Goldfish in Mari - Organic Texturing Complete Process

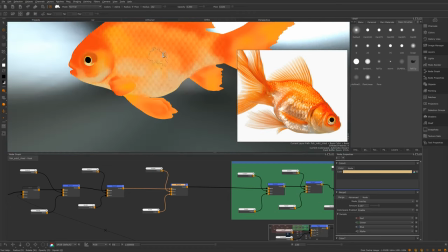With this one, I actually changed brush, so I've got a bit more breakup, and I found that a bit nicer. So I'm actually going to go back to some of the other layers and add a bit of breakup to them,
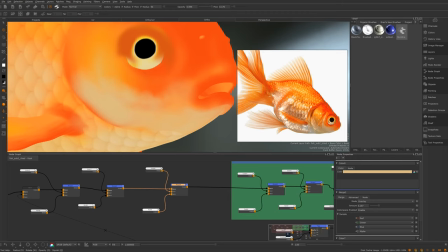just because it gives me a bit more variation and detail and doesn't look quite as soft and fake.
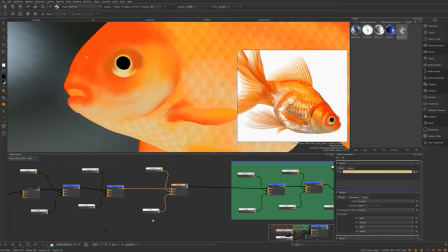So yeah, here now I'm just blotching it a little bit more, and then I'm going back to those original yellows and oranges that I'd already plopped on.
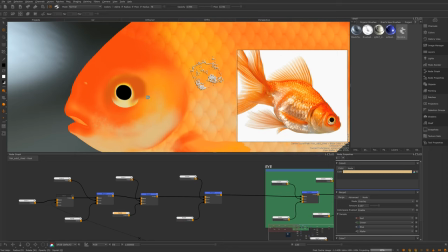And you'll see with this that I get to a level and then I do a first pass of lookdev,
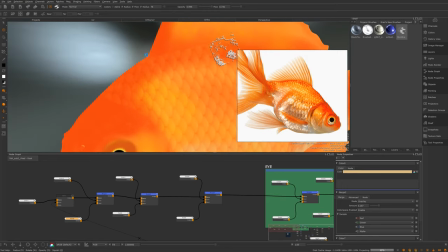and I found that really important, especially with this one, because the scales were so hard to nail down.
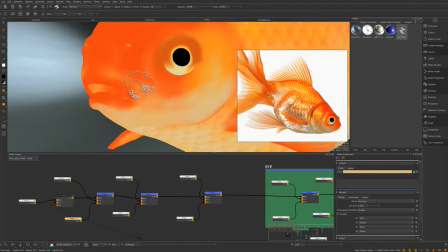I thought this was going to be a really easy asset, but the scales were the hardest things, trying to get that metallic sheen.
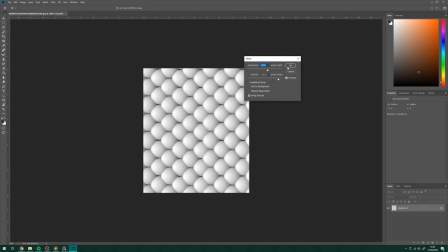So this was a scales displacement bump that I got off Google.
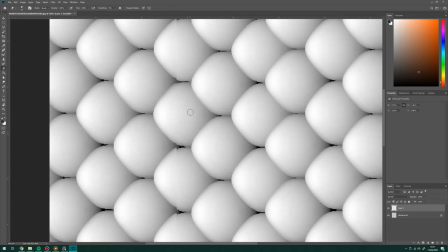I just Googled scales and this came up, and I used it as a base, and then there was like a bit of a line going down it.
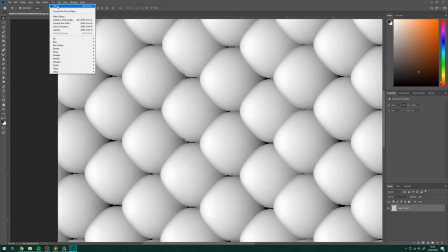So I've kind of gone in to Photoshop and fixed that up just by copying and pasting. And I do this quite a lot.
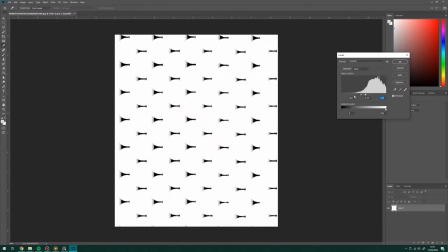Throughout this video as I take it into Photoshop. So here I'm just getting a black and white mask, trying to get those individual scales that I can use that in the color as well.
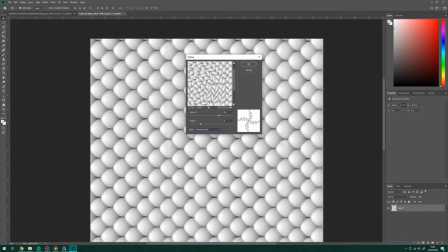And then if I was making this a substance, this would be a lot easier, but I decided to, because I'd taken the image off Google, that to do it all in Photoshop.
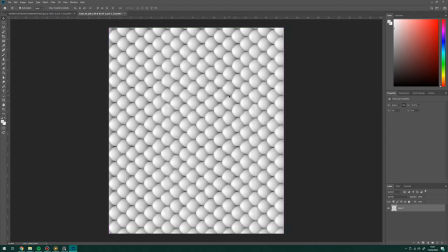If I was to do the whole thing again, I'd probably create scales from scratch.
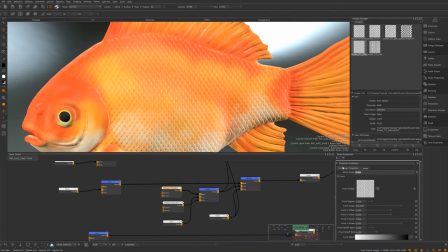But here I'm just warping them a little bit, just to add a little bit of displacement using the, I think it was a zigzag filter in Photoshop, just so they didn't look completely uniform.
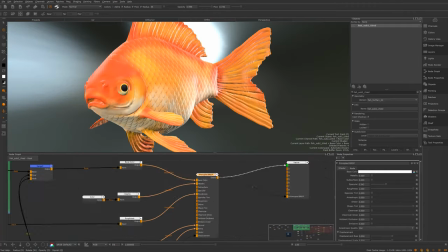It's really subtle, but it does just help it sell it. So now I'm just importing some substance bake.
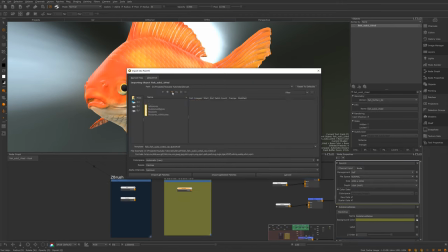So I've got like my curvature and thickness. The thickness was especially useful for getting the transparency on the fins.
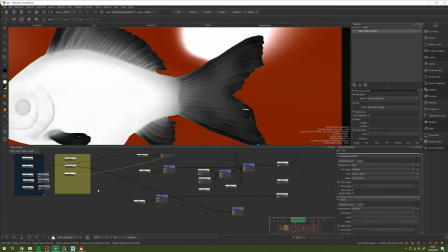And you'll see that in a bit. So here I'm making opacity for the fins. So at the very tip of the fins, they get weirdly like kind of translucent.
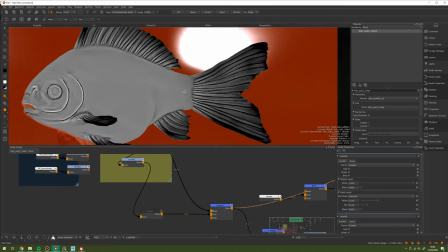So I needed to make a mask for that to add into the transmission slot in Arnold. So I needed the body to be all white, and then towards the end of the fin, I wanted it to kind of fade out.
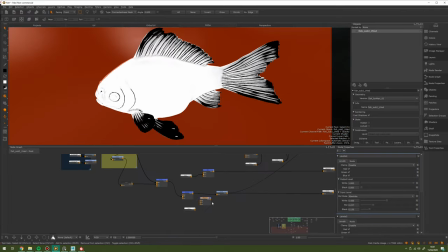Originally, when I first started making this, I thought that the mask should be quite harsh and that it should go from pure white to pure black around the edge, like you're seeing here.
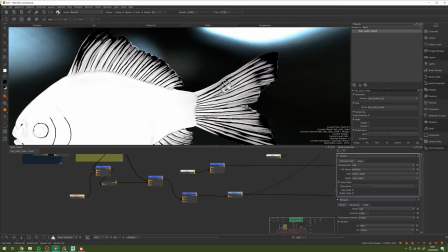But then the more render tests I did, I found that I need to smooth it out.
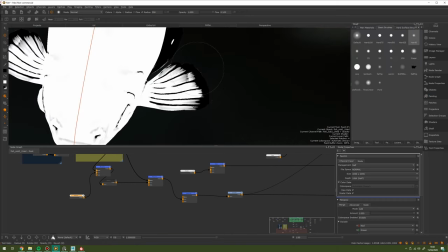So this initial version, I paint most of the body white, and then at the very tips, I keep it black.
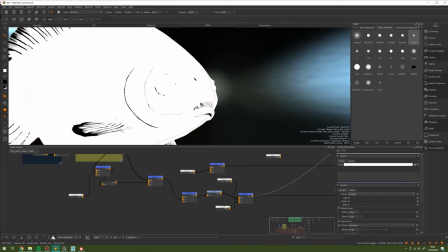And I'm using the peaks and valleys map from ZBrush because then it helps keep the crevices of the fins that I've sculpted in,
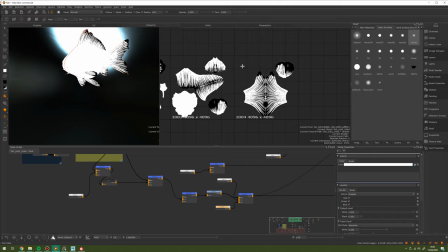which is in the reference where the fins are transparent. It would keep them transparent as well.
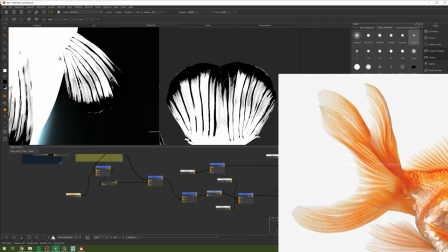So just using that information from ZBrush, using that sculpt information, helped inform my texturing,
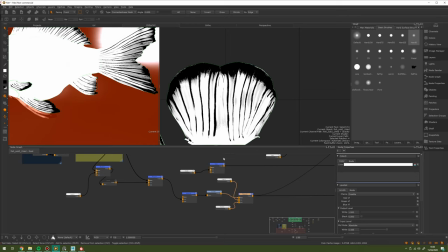which is often the case with organic assets and sometimes hard surface assets as well.
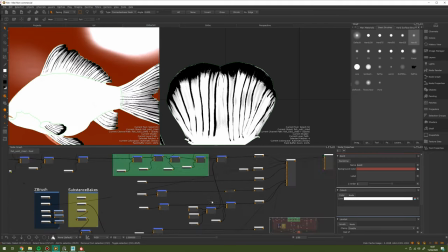So I've just baked that down, and then I'm just going to blur it a little bit so that the render's a little bit softer between that transition.
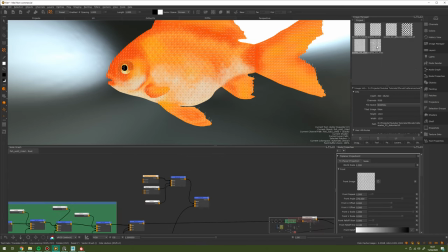And now I'm just going in, and that mask I made earlier of the scales that lines up with the scales, I'm just going to use that to inform some texture detail.
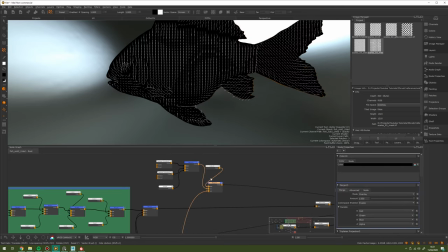So I've copied and pasted those triplanar nodes so that this mask is in exactly the same place, but it's just black and white data now.
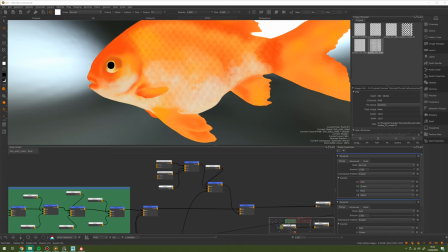And then you'll see how I use that to add a tiled texture on just the scale portion.
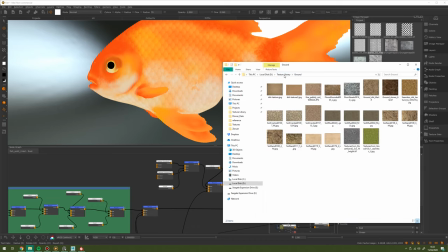To begin with, it doesn't work, and I do a lot of passes on this, as you'll see.
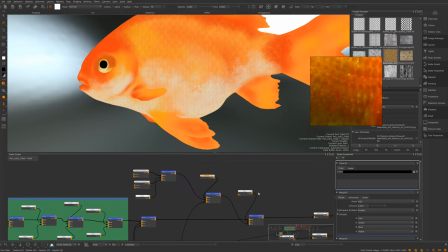And that mask especially, I go in and hand paint and change quite a lot,
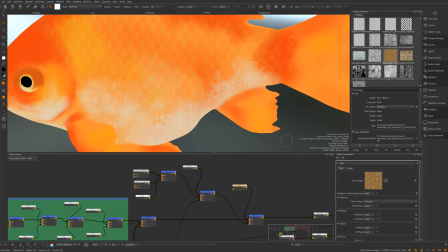just because this original shape that it's adding is quite ovular and it doesn't really look like scales. But in these early tests, I'm just seeing how I can use that mask and the information that I've already got to save me a bit of texturing time.
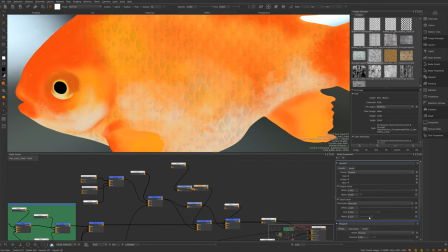And a lot of this first pass is just me testing out procedural methods.
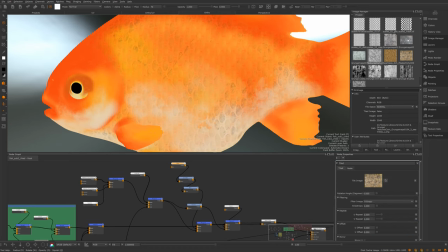I don't go in and hand paint stuff till a lot later on when I know what I need to go in and hand paint to break it up when it's looking quite simple.
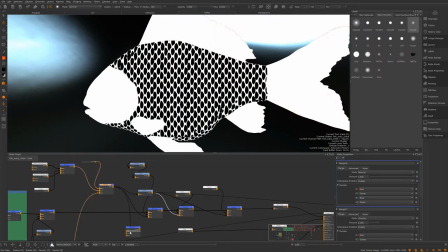So here I'm just using that very same mask to set up a basic metallic mask.
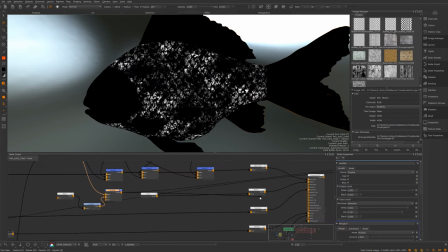Pretty early on, I knew that I was probably gonna have to make a metallic mask for those scales because the way the light kind of hits them, they're iridescent and they do look metallic.
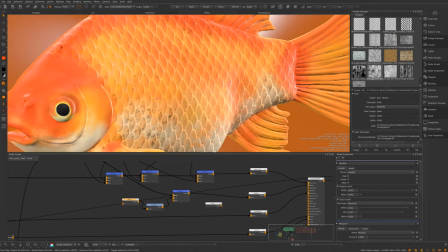So I knew I was gonna need to use that mask to inform where those highlights are gonna be.
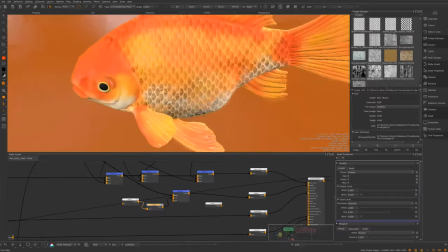You can see here inside of Mari, I'm putting that into the shader to see how it reacts with the light.
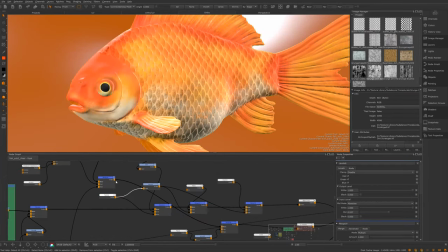Obviously, it's not gonna look exactly the same in the renderer, especially when I've got different lights and HDR eyes in.